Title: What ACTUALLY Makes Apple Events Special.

Every single tech company launches products in the same way. They get some high-profile person to stand in a magnificent location and tell you why their $1,000 phone or laptop is the best thing to ever exist.
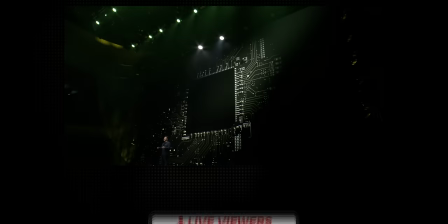0:09 But there is a vast difference between the level of interest and impact of a Samsung or a Google or a Xiaomi event compared to an Apple event. And these are the 10 tricks that Apple uses to make that happen. So right at the very beginning of each event, Apple makes you feel good about yourself.
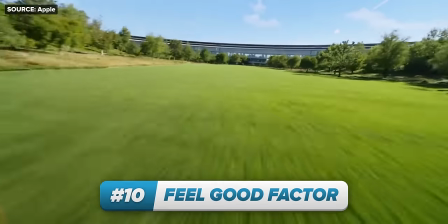0:23 Basically, every Apple event starts in the courtyard of their Apple Park HQ. It's a beautiful sunny day.
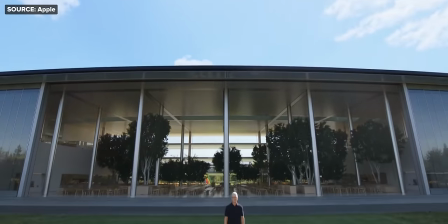0:28 You hear the sounds of birdsong. it's light, it's breezy, you're outdoors. None of this is a coincidence. It's Apple signaling to you that if you buy these Apple products, you can be a part of this healthy, natural lifestyle, much more so than Samsung or Xiaomi's basement.
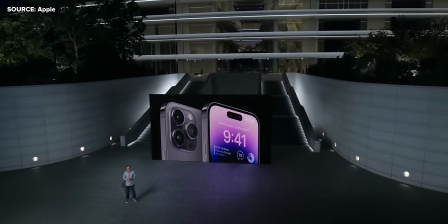0:41 But there's more to it than just feeling healthy. There's a very specific reason why Apple makes it very clear that they're filming these events from their HQ building.
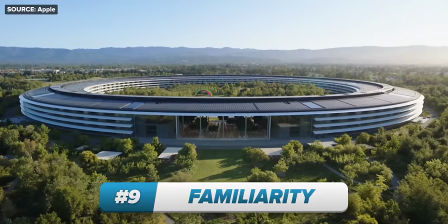0:48 It's to build a sense of belonging. Even if you've never been, there's a good chance that because Apple spends so much time circling around it in their event, that you already actually feel quite familiar with what Apple's building looks like. and it makes you feel like you know them.
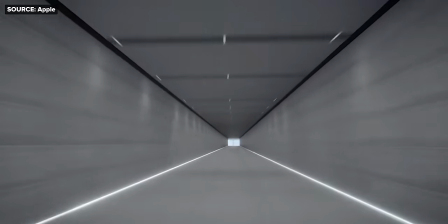1:00 All these fancy transitions moving from room to room in their building is all Apple basically trying to come across like an open book.
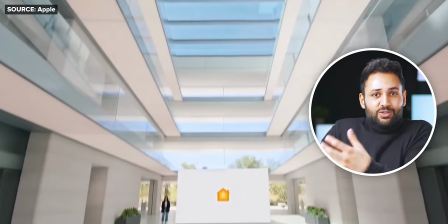1:06 Like, hey, this is our home. This is where we are, this is what we are. You're like a friend to us, come on in.
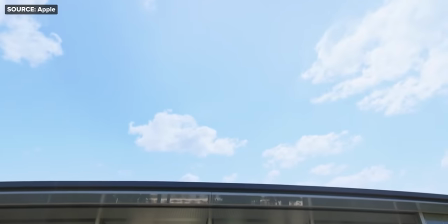1:11 And this sentiment is even echoed by every Apple event opening with the same guy, the CEO, Tim Cook, and his iconic greeting.
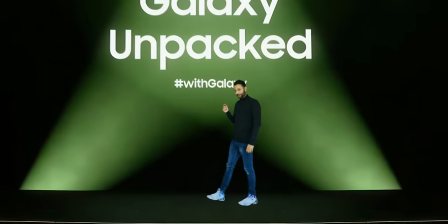1:17 Good morning.
It's very friendly. Now compare that to Samsung. Where is this event even held?
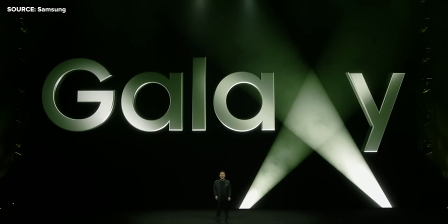1:24 I'm not expecting an answer because there is no way you could know by looking at it. there's no sense of familiarity the location doesn't evoke any kind of belonging or emotional connection actually now i think about it what does samsung hq even look like plus listen to the way the ceo opens the event welcome to galaxy unpacked 2023 it doesn't carry the same warmth it's basically saying we all know why you're here you're an audience member
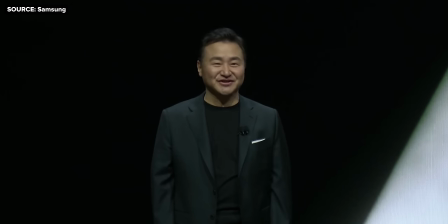1:47 we're the tech company with news to share let's just get into it it feels transactional and it actually makes samsung look like they're the more secretive closed doors company, when most would say that award actually belongs to Apple. And this is the next thing. Apple does such a good job of coming across as everyone's best friend, but actually their launch events are basically the only launch events for which no one fully knows exactly what they're about to announce. And this is important.
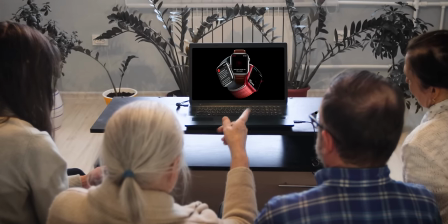2:10 See, the act of actually sitting in front of your computer to watch a two-hour live stream about a company talking about themselves and then showing you stuff you need to empty your wallet to buy, it is a pretty tough sell, especially in a world where everyone knows you can just watch a 10-minute YouTube summary and get everything you need to know. Apple is aware of this, and they know that the only way to get people to want to tune in is by making them feel like they're about to witness breaking news. Now, obviously, every company wants the same thing, but it's only Apple who's realized just how important this is and has gone to some absurd lengths to massively reduce the leaks that tend to happen beforehand.
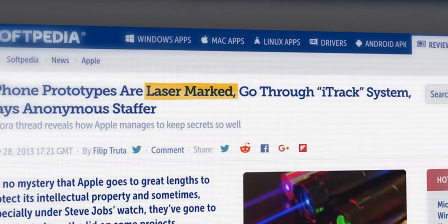2:42 According to ex-employees, Apple apparently laser marks all internal prototypes with a custom tracking system that knows who has what at all times. Prototypes have to be locked up as soon as they're not in use, and you have to assume within this company by default that no one else, either within or outside, knows what you specifically are working on. That's the attitude that Apple coaches you to have.
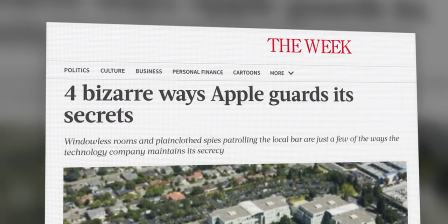3:02 The company even disguises their app programming interfaces using code words, so that even on the software development end, each developer only knows exactly what they need to know to do their job, and nothing more. Now, to be fair, there is such a thing as too much secrecy, which Apple has got into trouble for.
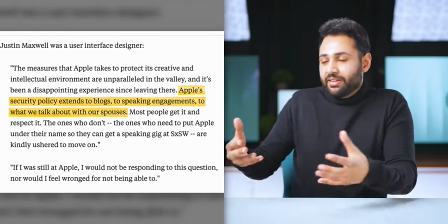3:16 After employees complained that this much pressure to not disclose anything has led to the feeling that they couldn't talk about their general problems at work to colleagues, family members, or the media.
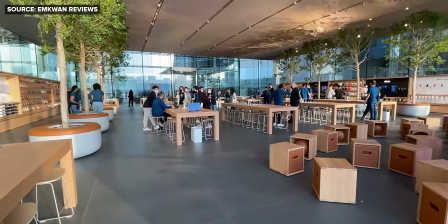3:25 So Apple have actually had to dial it back a bit. But the point is, think of the scale of this company, how many different people are involved in their operation,
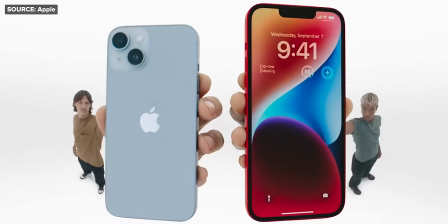3:32 and how each new iPhone is basically the single most sought-after product in existence. It is a miracle that they're able to keep anything a secret.
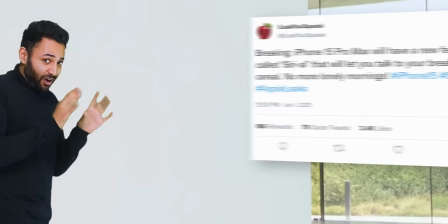3:39 And the benefit is that to find out Apple news, you can't just check the leaked specs on Twitter and then carry on with your day.
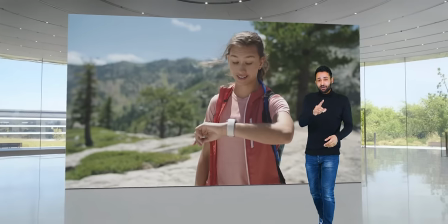3:45 You have to watch the Apple event. And this allows Apple to tell you the story their way. And this leads me to the next thing. Apple knows how to tell their story. Everything we've talked about so far has been what happens before the company has even mentioned any of their new products. It's called persuasion. It's them getting people sympathetic to their message before experiencing what that message is. And they really make you wait for it.